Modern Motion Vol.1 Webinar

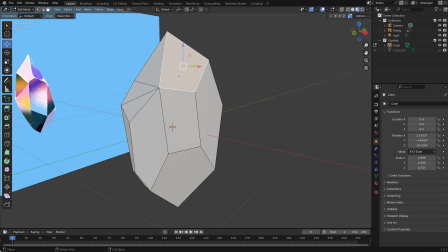The goal is to create a shape that looks natural and interesting, capturing the unique qualities of real crystals.
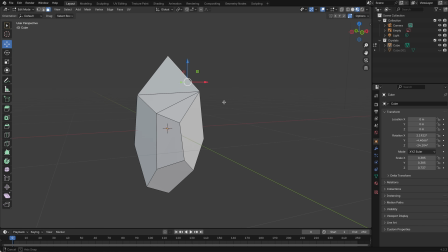This refinement stage is iterative. I've tried many versions before finding one I liked.
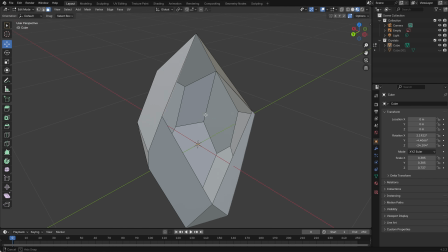Small adjustments can significantly impact the final look, so take your time and experiment.
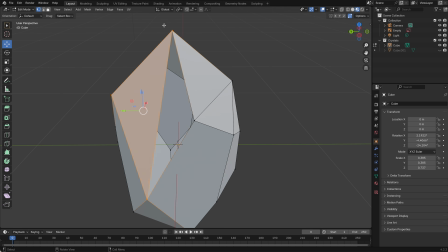Don't be discouraged if your first attempts don't match your vision.
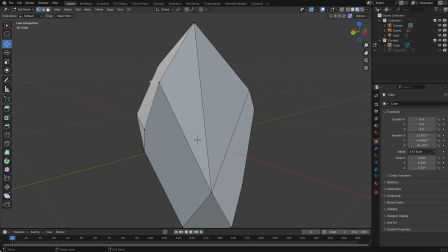Each attempt improves your skills and understanding.
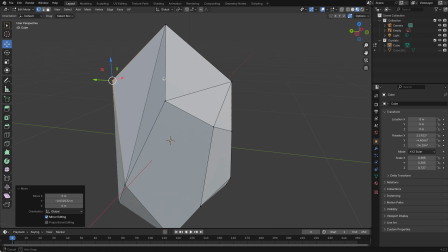In nature, every crystal is unique, shaped by its environment. Your digital crystal doesn't need to fit a specific shape.
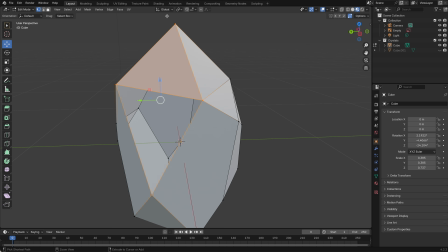Let your creativity guide you and embrace the imperfections and asymmetries that make your model feel authentic and visually interesting.
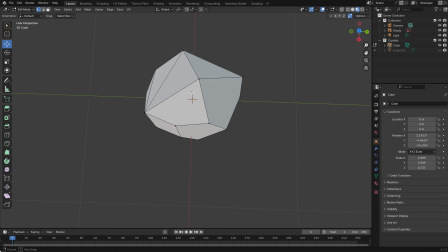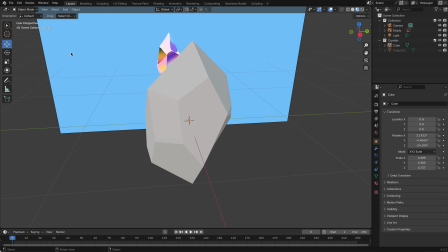This refinement process showcases your artistic vision. Take your time, be patient, and enjoy bringing your unique crystal to life.
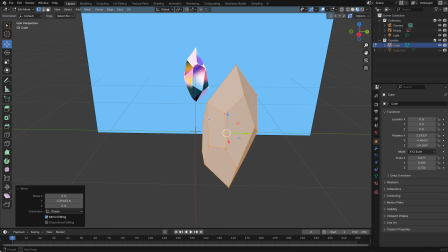Let's discuss origin points. Think of the origin as the center of gravity for our object.
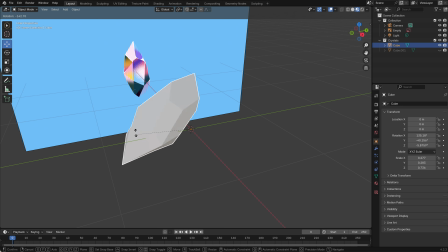It affects how our crystal rotates and scales.
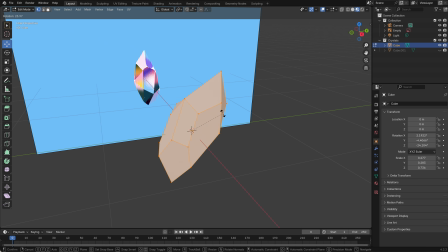To gain better control, we need the origin positioned at the center of our crystal.
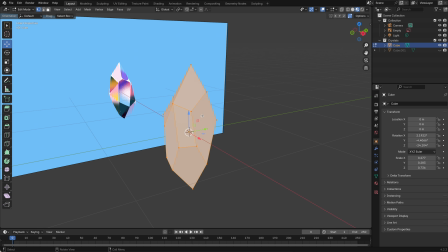To set this up, select your object.
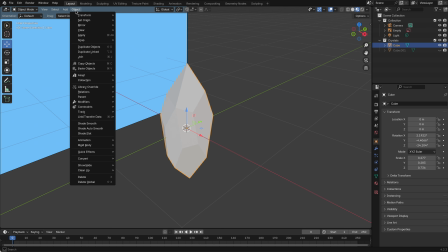Navigate to the Object menu, then choose Set Origin and select Origin to Geometry.
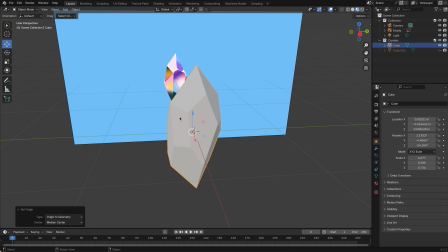This adjustment ensures that when we rotate or scale our crystal, it moves around its center, leading to more consistent results.
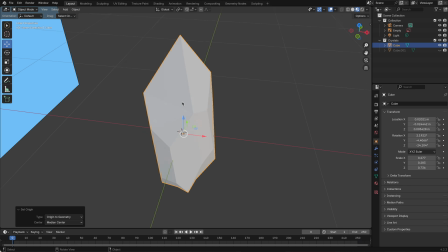Now that we've shaped our crystal, let's take a closer look at its edges.
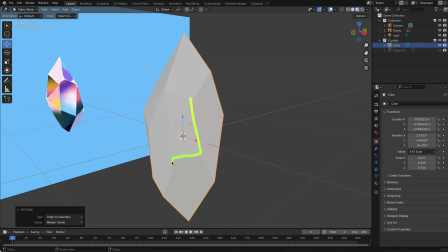You might notice that they appear quite sharp and angular.
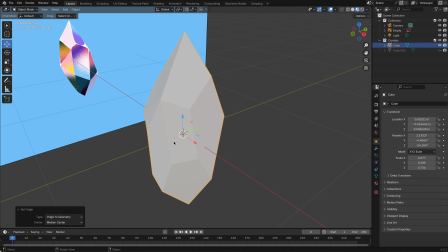While this can be desirable in some cases, to make our model more realistic and visually appealing,
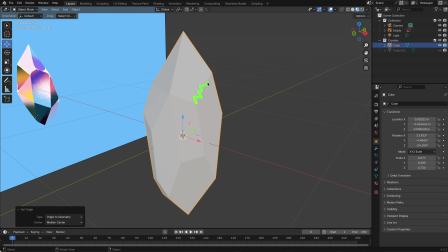we need to add some subtle beveling to these edges to make them more natural.
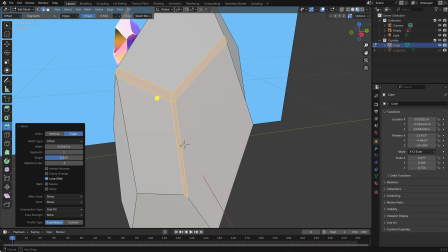Beveling softens edges by adding small surfaces between intersecting faces.
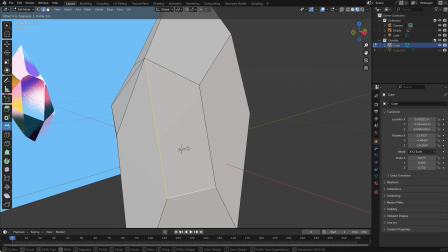In reality, not many objects have perfectly sharp edges.
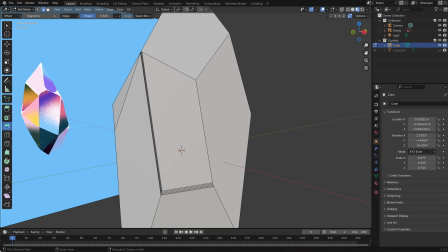Even sharp ones have a slight roundness when viewed closely.
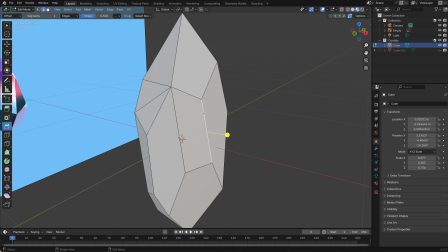Beveling mimics this, enhancing the realism of our digital models.
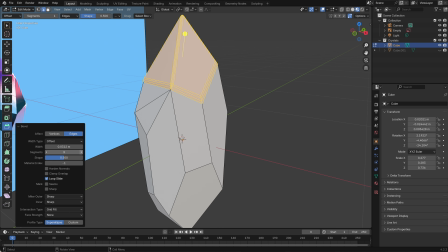Moreover, beveled edges interact with light in a more complex and interesting way.
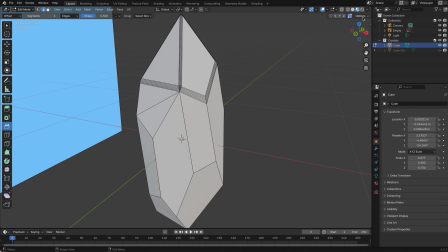They create subtle highlights and shadows that enhance the overall look of the model,
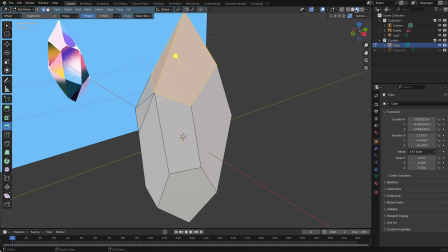making it appear more three-dimensional and giving it a more polished, finished appearance.
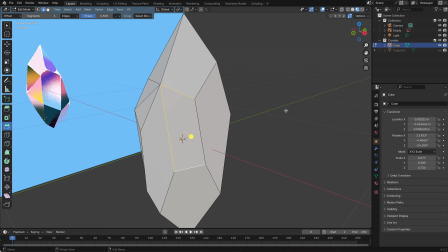Instead of adding bevels manually, which can be time-consuming and destructive, we'll use Blender's modifier system.
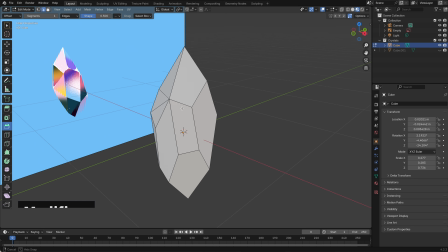Modifiers are like special effects for your 3D model.
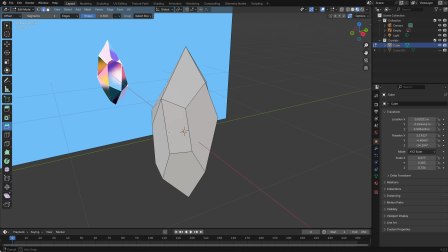They let us do cool things to change the shape, but without messing up the original.
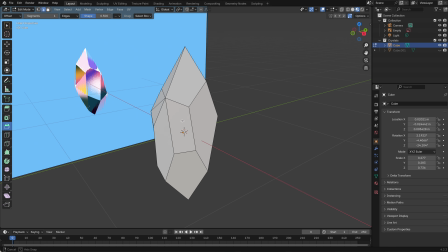That means you can tweak and experiment without worrying about starting over. To apply a bevel modifier to our crystal, first locate the Properties panel on the right side of the screen and find the Modifiers tab,
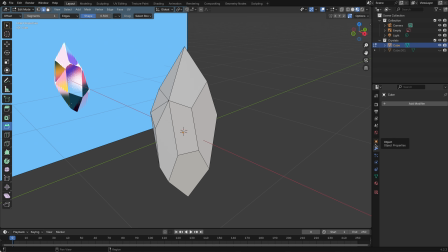which is represented by a small wrench icon. Once you click on this tab, you can add a modifier by selecting Add Modifier and then choosing Bevel from the drop-down list.
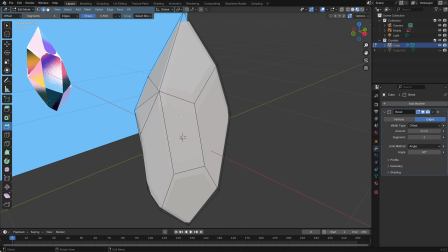This action will automatically add beveled edges to your model,
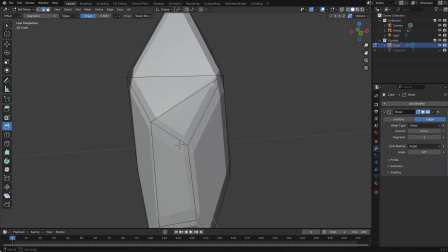resulting in a noticeable change where the sharp edges of your crystal will appear softer and more natural.